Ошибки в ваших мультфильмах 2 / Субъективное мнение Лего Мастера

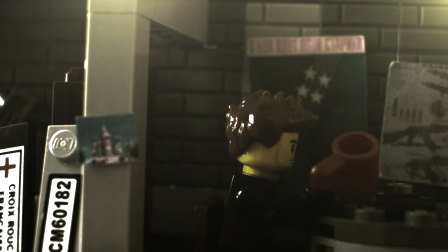(4:06)
Если глобально смотреть на мультик, то он смотрится достаточно неплохо.
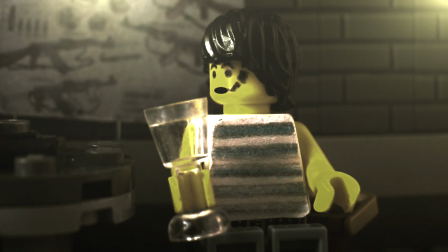(4:12)
Потенциал в этом мультике есть, но мне кажется, нужно все-таки прикладывать больше усилий.
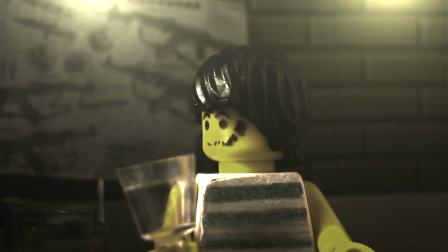(4:18)
Тогда будет гораздо интереснее. Следующий мультфильм. Что-то про войну.
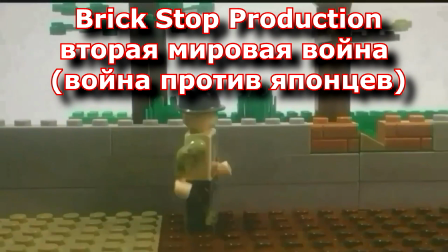(4:23)
Кстати, здесь очень приличные движения фигурок.
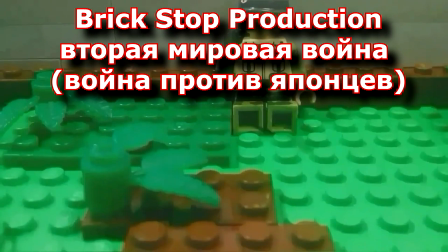(4:27)
Нужно поработать с цветокоррекцией, все такое туманное, блеклое.
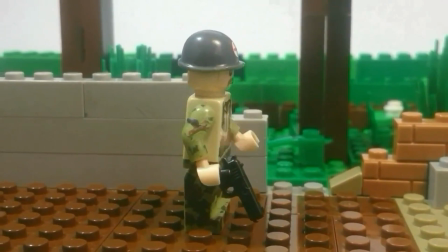(4:35)
Ну вот камера двигается, экшн-камера, как я ее называю, с ней нужно уметь работать.
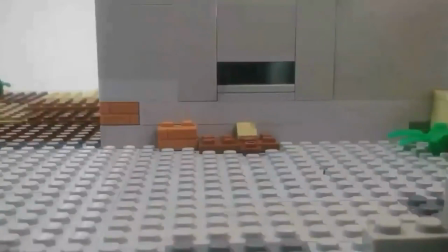(4:41)
То есть это не просто мотание туда-сюда. Рекомендую с этим немножко поработать.
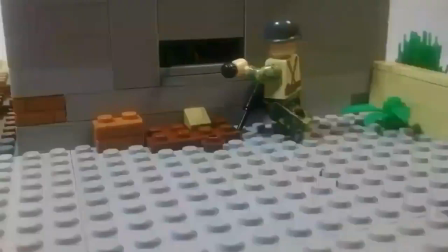(4:48)
Выстрел, футажик есть. Что бросается в глаза, когда мини-фигурка стреляет, она неподвижна.
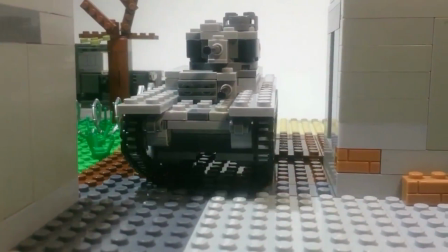(4:55)
Такого не бывает, согласитесь. Все-таки есть какая-то отдача от оружия.
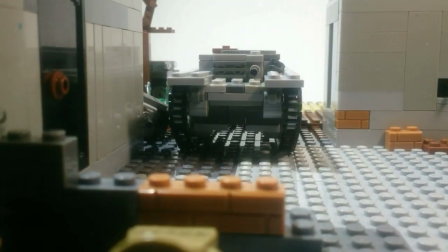(5:00)
А так, по большому счету, для такого коротенького мультика все вполне прилично.
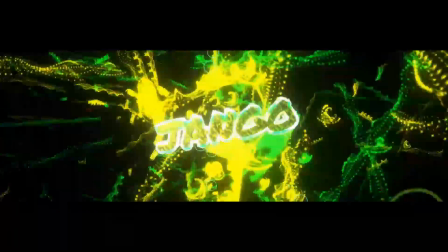(5:05)
Следующий. Ну, заставка, конечно, якобы чумовая, но вообще не подходит к мультику.
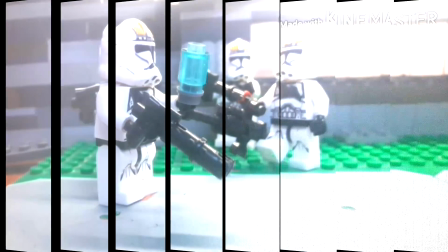(5:11)
«Звездные войны». Кадр мигает, фигурки дергаются.
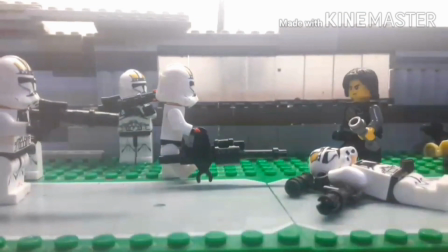(5:17)
С этим надо бороться, все, дальше смотреть не буду. Следующий мультик.
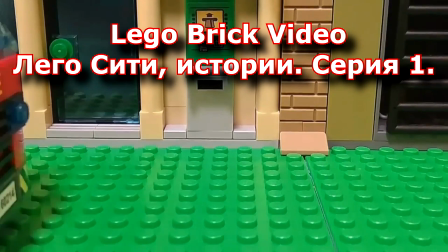(5:25)
Картинка приятная. Очень неплохие движения.
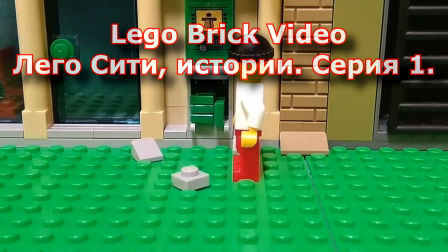(5:31)
Мультик снят в таком формате, в котором я на самом деле снимать не умею.
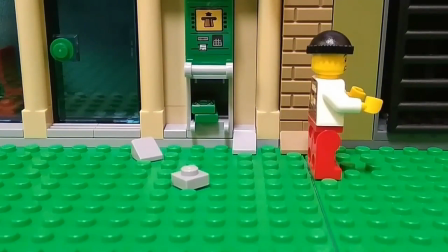(5:36)
Это такой детский стиль. Но технически здесь достаточно все, я бы сказал, даже безупречно.
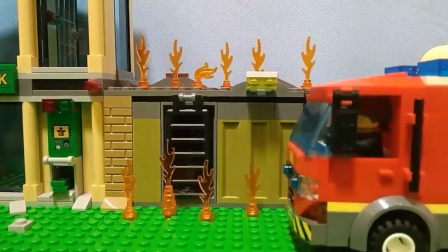(5:45)
Единственное, что я здесь заметил, наверное, это недостаточное освещение фона.
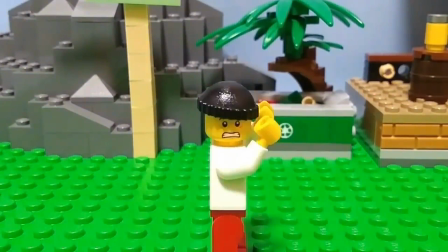(5:50)
Там вот тени сзади видно. Ну а так вполне даже очень прилично.
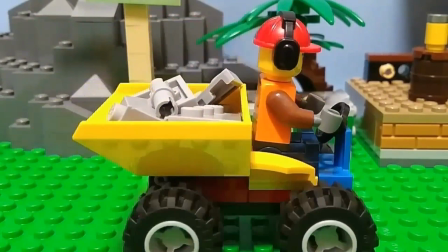(5:56)
Хорошая техника съемки. Анимации много, это радует. Вот это мне нравится.
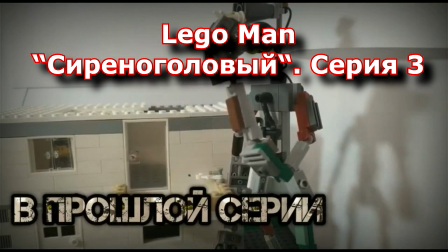(6:06)
Сиреноголовый. Картинка блеклая, есть проблемы со светом, я думаю.
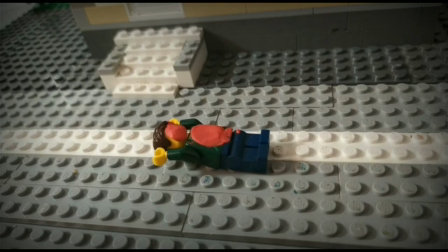(6:10)
И вот на фоне там листочками все закрыто, но это видно.
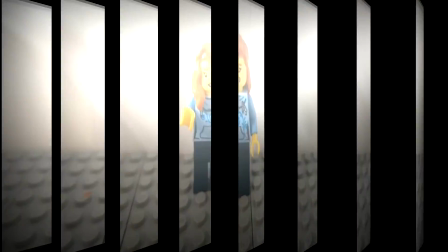(6:15)
Тут надо как-то какое-то другое решение принимать, наверное, чтобы такого не было.
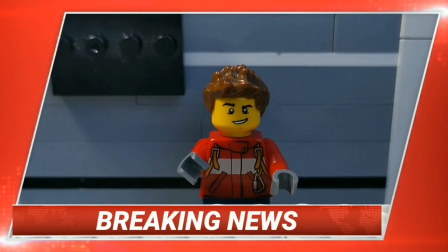(6:22)
Изображение телевизора достаточно слабо, скажем так, вклеено сам в телевизор.
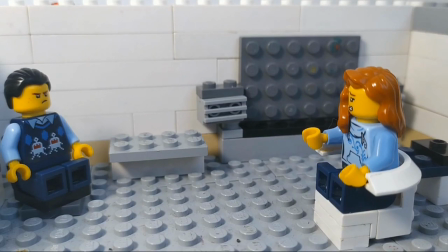(6:31)
Видны края декораций, грязные детали. Если вы хотите что-то поместить в кадр, то уж будьте добры все это дело почистить.
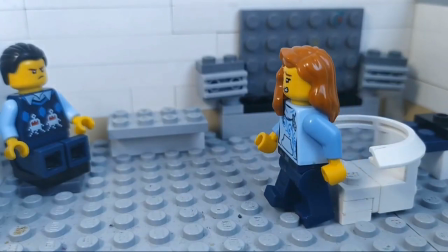(6:41)
В ряде кадров идет смена света.
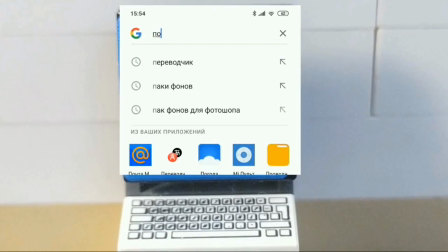(6:45)
Видимо, все-таки съемки происходили не вечером, а днем, и тут мигание есть.
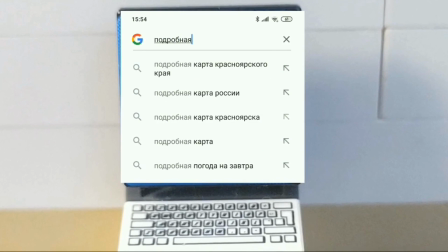(6:50)
Оно не такое глобальное, не такое заметное, но все-таки за этим надо следить.
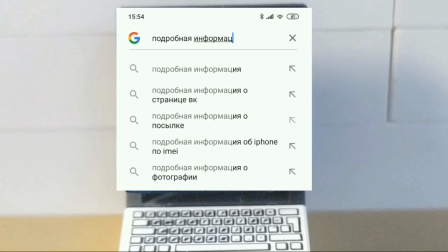(6:57)
Опять-таки, изображение компьютера вставлено достаточно небрежно в сам компьютер.
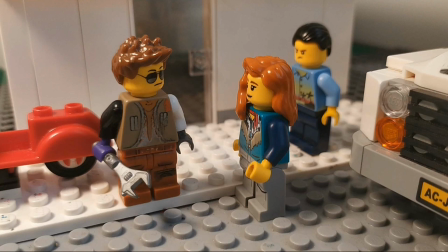(7:04)
В статичных сценах почему я их не люблю? Потому что это просто один кадр, и аниматор никаких усилий для этого диалога, монолога он не сделал.
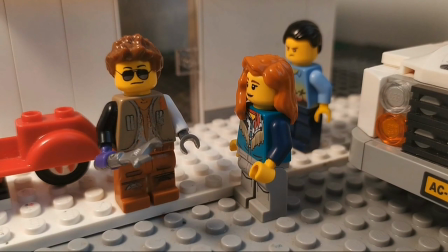(7:18)
То есть фигурки просто стоят и все.
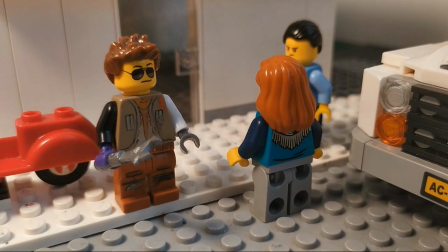(7:20)
Да, можно немножко приблизить, можно удалить, можно немножко подергать кадр, но это все равно видно, что это тот самый один кадр и все.
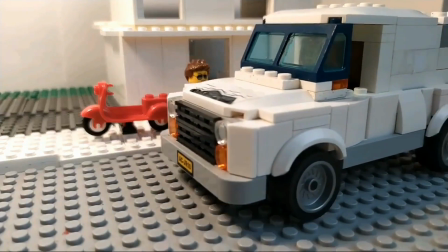(7:29)
То есть нужно менять ракурсы, нужно
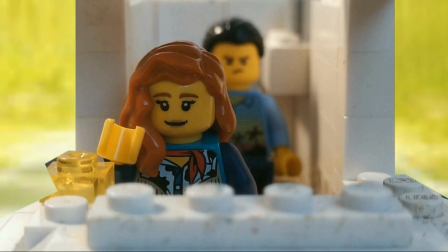(7:34)
делать фигуркам какие-то движения, причем не одной фигурки говорящей, а что-то на фоне у вас происходит, тогда это будет гораздо интереснее.
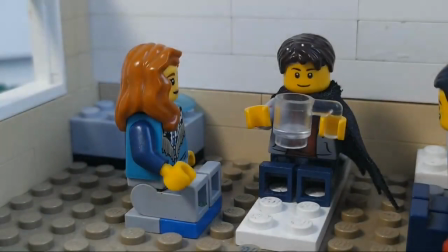(7:42)
Я вот полистал по этому видео, пытаясь как-то ходьбу у них увидеть, но все время фигурки стоят, может, мне не везет.
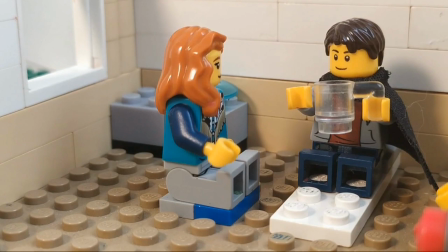(7:51)
По сути, да, движения здесь очень мелкие, это хорошо, но вот хотелось бы у меня ходьбу
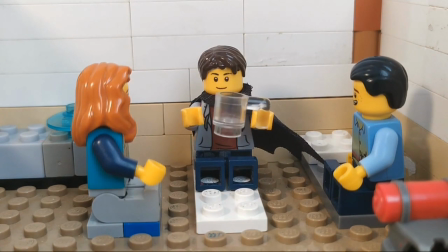(8:01)
увидеть. Ну, наверное, в этом мультике, наверное, нужно поработать со светом. Ходьбы как таковой я здесь много не увидел.
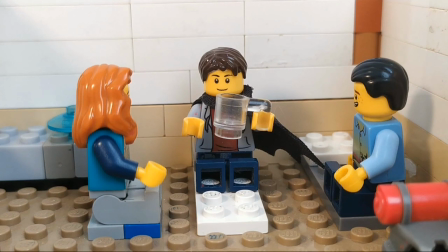(8:10)
То есть анимация — это только рук. В основном тельце поднимается.